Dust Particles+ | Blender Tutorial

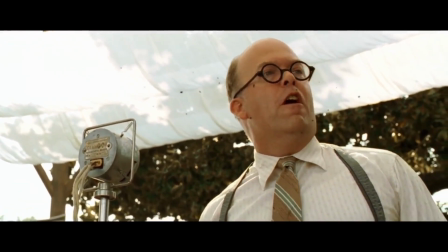(16:27)
Then we can use some footage of some nefarious character and drop in our element on top to illustrate that we believe their ideas to be less than savory.
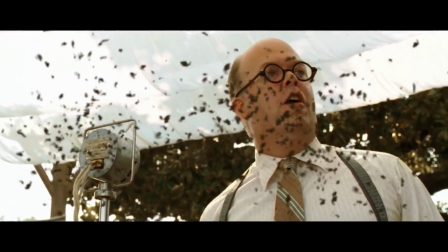(16:35)
Or if you'd like to go full biblical proportions, it's totally up to you.
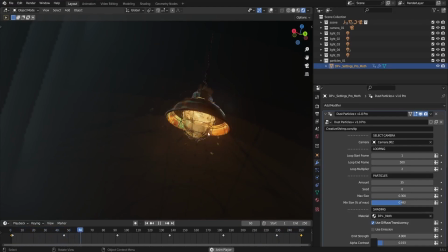(16:41)
Alright, so here I am back in the moth and the lamp scene from the project files, and what I'll do is I'll just duplicate this across so that we've got two of these in the scene.
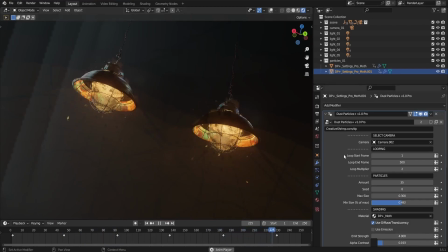(16:49)
So we've got these two moth particle domains now, just so that we can show ways to alter the settings on both of these at the same time. So I'm going to shift select them both. So the first thing to know is that you can just hold Alt and then left click and drag across to create less or more moths.
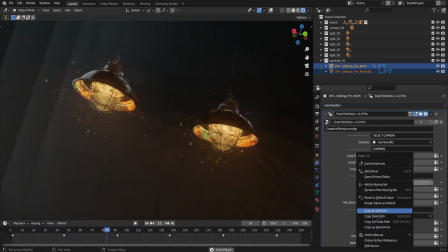(17:04)
Another way to do that is just to right click and then copy to selected, which you can see there. Let's turn all the amounts down on one of them again. And another way we can copy across settings is to go Control L in the viewport and then choose Copy Modifiers. That's pretty handy if we've changed tons of the settings and want to copy them across all in one go.
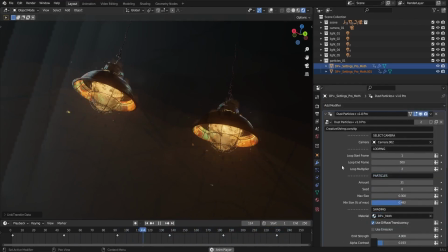(17:23)
If you happen to have multiple modifiers on the object though and don't want to copy all of them across, of course, and you really just need to specify just this modifier to copy, then we can use the pull down little chevron menu here.
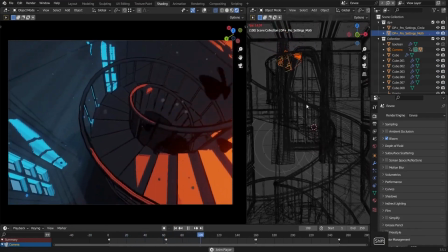(17:34)
Let's talk briefly about movement. We haven't introduced a direction flow to the particles just yet, though that is coming soon.
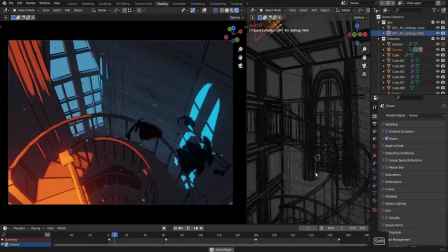(17:40)
But in the meantime, there are a couple of simple ideas we wanted to include here.
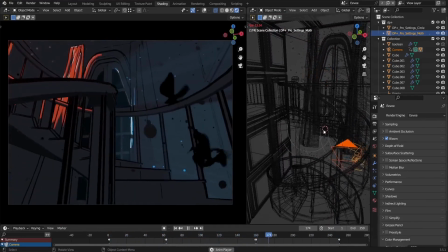(17:44)
One is to just simply parent the DP Plus object to a camera, as was done with the moths in this more stylized example.
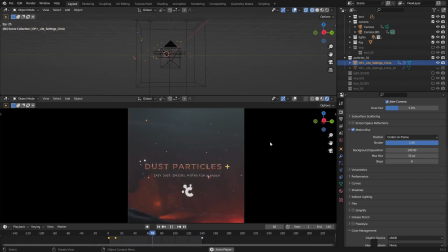(17:51)
Here's another movement example, which we used for this scene here. It looks like the embers are all drifting up and to the left.
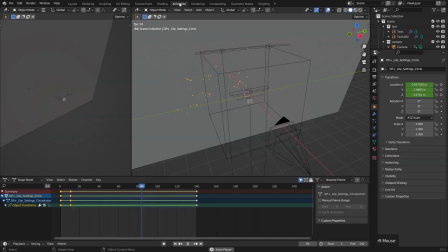(17:59)
I'll go over to the animation workspace and disable the keyframes that have been placed down here.
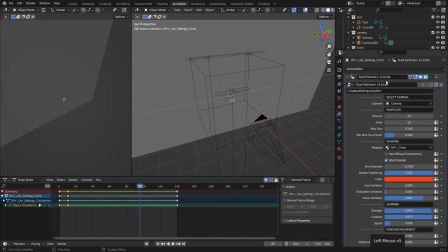(18:04)
You can see from the settings that we're just using the light version in this example. There's nothing particularly out of the ordinary in the settings there.
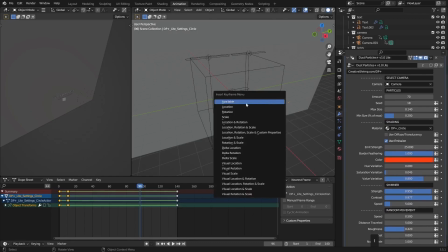(18:13)
Though by inserting a location keyframe by pressing the I hotkey in the viewport,
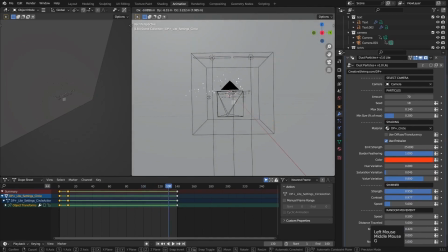(18:17)
then moving the timeline along and then moving the DP Plus object to where we want it to end up, and then keying another location keyframe, that's basically all we need to do. In this example, we've made sure that the keyframes are linear so that the object moves at the same speed all the way through the animation.
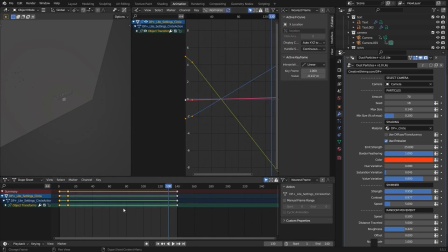(18:34)
We can do that in the graph editor or the timeline with the T hotkey and choose our interpolation there if we like. To sell the embers effect, we've just made sure we've got some bloom on, of course,
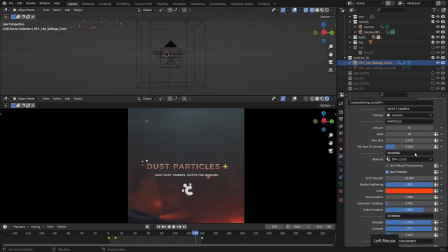(18:45)
and that goes hand in hand with a strong emission of 25 with plenty of value variation at 0.8. The motion blur really helps to stretch out our embers, and that's set pretty high. We just need to make sure we've got enough steps to smooth them out.
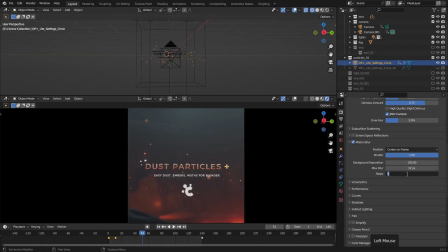(19:01)
With 8, we can see the individual samples, but with 16 and rendering again, we can see it just about gets all smoothed out.
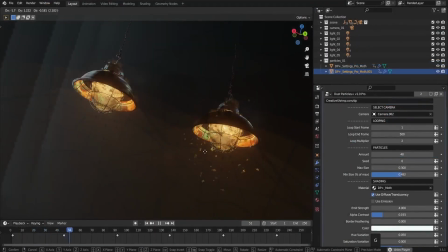(19:09)
Back to the moth scene. hopefully you can now see how easy it'd be if we wanted, say, the second lamp to have just switched on, which causes one of the swarms of moths that we've got here to just drift over. It's actually really simple, but surprisingly effective.
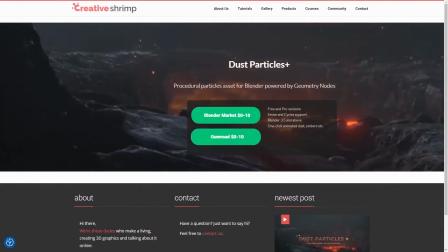(19:23)
If you've got this far and you don't actually have a copy, then feel free to jump on it and get either version you like following the link.
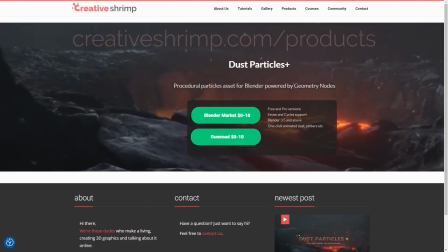(19:30)
And that should wrap it up for now. Feel free to tag us if you have any experiments with it you want to share or have any feedback whatsoever, actually.
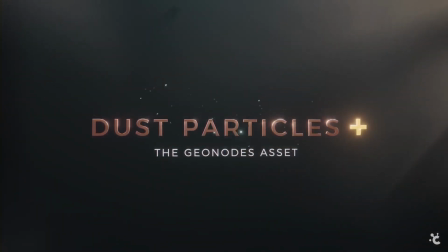(19:38)
I've been AD Burrows for Creative Shrimp.